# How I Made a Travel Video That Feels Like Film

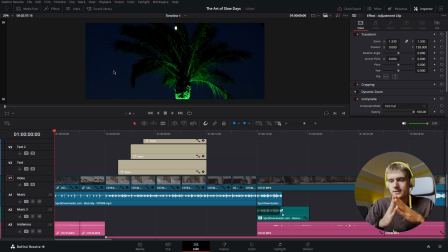(0:00)
In this video, I'm going to show you how you can make a cinematic video about your trip.
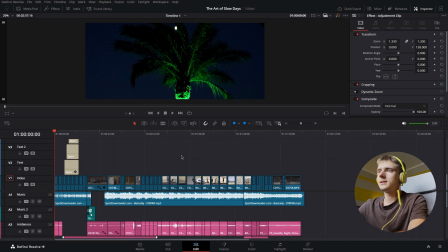(0:05)
In my case, it was a trip to Egypt, and I made this 2-minute cinematic edit, and I'm going to break it down for you.
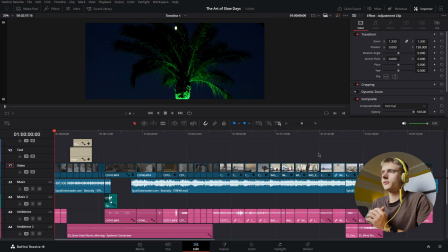(0:13)
So let's just dive into it. So the first thing you do before importing your videos into a timeline, you look for the music and you imagine how your video will look, the vibe of the video, the style of the video. What do you want your viewer to feel?
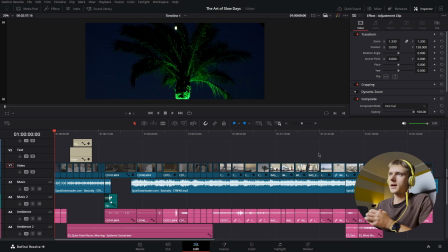(0:26)
That's the question I mentioned in my previous videos, that you always have to ask yourself a question, that what your viewer should feel. In my case, I wanted my viewer to feel a chill, YB style video,
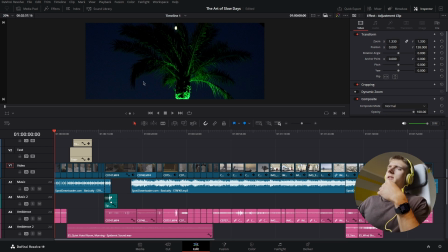(0:42)
just to relax, because the video is called The Art of Slow Days. And basically the plot of the video is me waking up, going to the bathroom, seeing a sunrise, then having a gym session, then just relaxing near the beach and playing tennis.
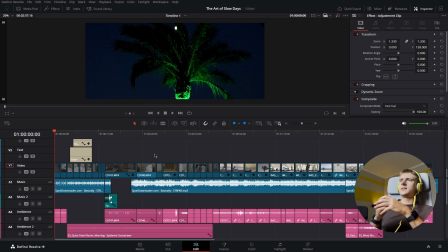(0:58)
So this is just a relaxing day, and these are the slow days near the beach, usually on trips.
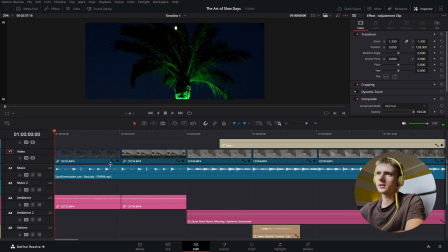(1:04)
So we will start with the music and I'll explain how I did these cuts.
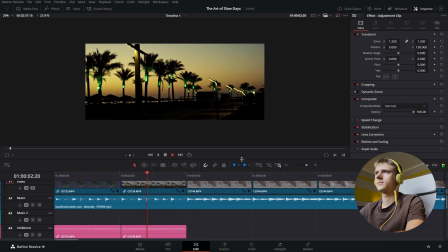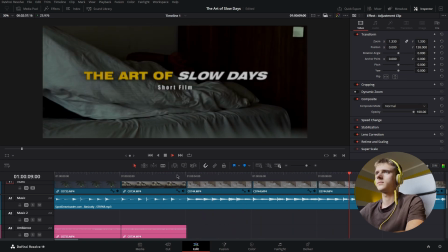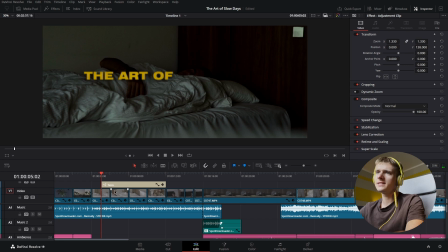(1:20)
So as you can see here, the first 10 seconds, basically nothing too complicated, just cuts with the beat. Then also text with the beat.
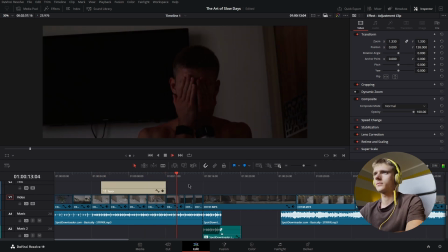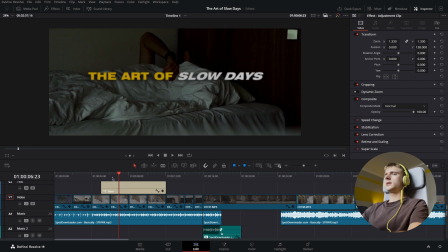(1:38)
So first we saw the dawn, then we saw me waking up. It's like a night still, and then rubbing my face,
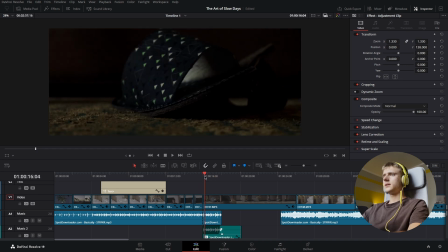(1:47)
getting out of bed, and then trying to put on my slippers. So here you can see silence and just sounds of me trying to put on the slippers, building a little bit of tension, then riser, and then you can hear the music continues.
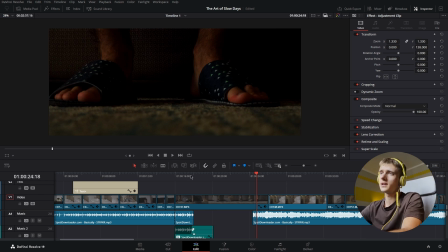(2:06)
So this like a funny moment I decided to make in the video, because usually when you wake up your slippers are not perfectly aligned next to each other. So that's just real life. And this is also you can do in your videos.
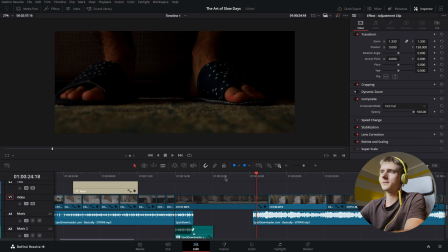(2:22)
Just make some funny moments, funny storytelling. This will boost your engagement and make the viewer feel a little bit of emotion.
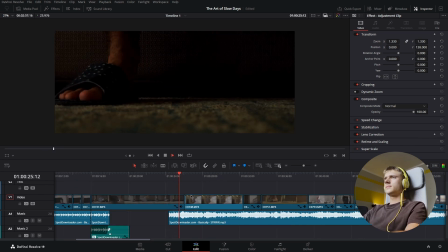(2:31) So next, every day is basically.
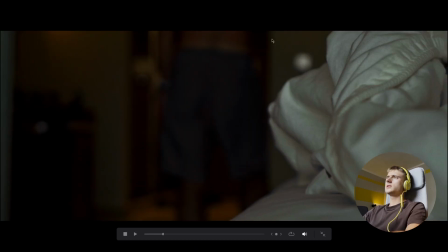(2:36)
Also a lot in this video I use these depth in the frame. Like I mentioned previously in my videos, that you have to create depth in the frame by layering your clip.
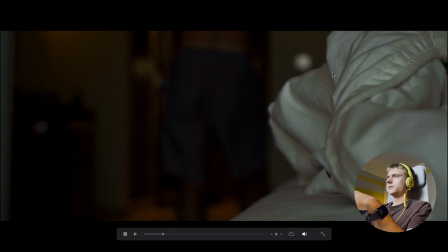(2:48)
What does it mean? That means you have 1, 2, 3 layers or even more, but in this case we have even like 2 layers. So the first layer we had to focus on, which is the bed sheet, and then the second layer is me walking somewhere in distance, and this is just a cinematic way to show something.
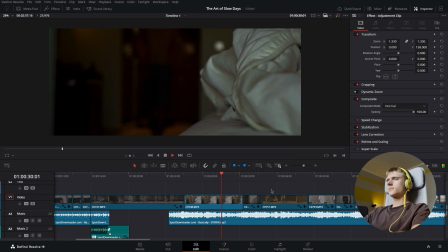(3:08) It's basically the same now.
And also be careful with the music choice. Like I explained in the beginning, music defines everything. Music defines the style of the video, the vibe of the video, what the viewer will feel.
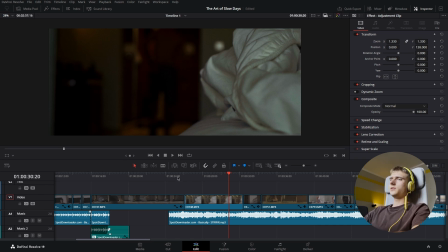(3:25)
In this case, the music perfectly matches with the video, because even if you listen to the words, to the lyrics, you hear every day is basically the same now. So the slow days, they are the same. You just wake up, you walk slowly to the bathroom, etc., etc.
Every day is the same now.
So
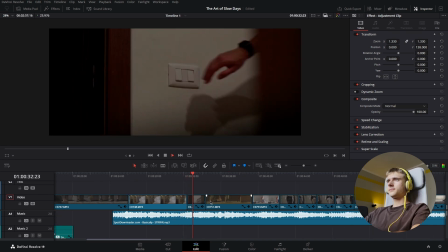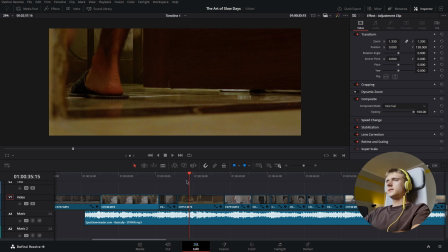(3:47)
a lot of close-up shots, and here we have from different angles,
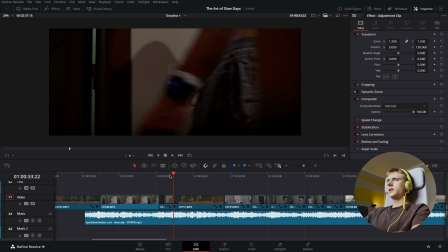(3:52)
me walking, then turning on the light, then walking into the bathroom,
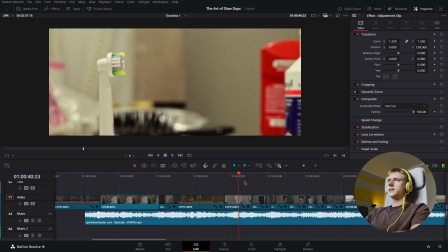(4:01)
taking a shower,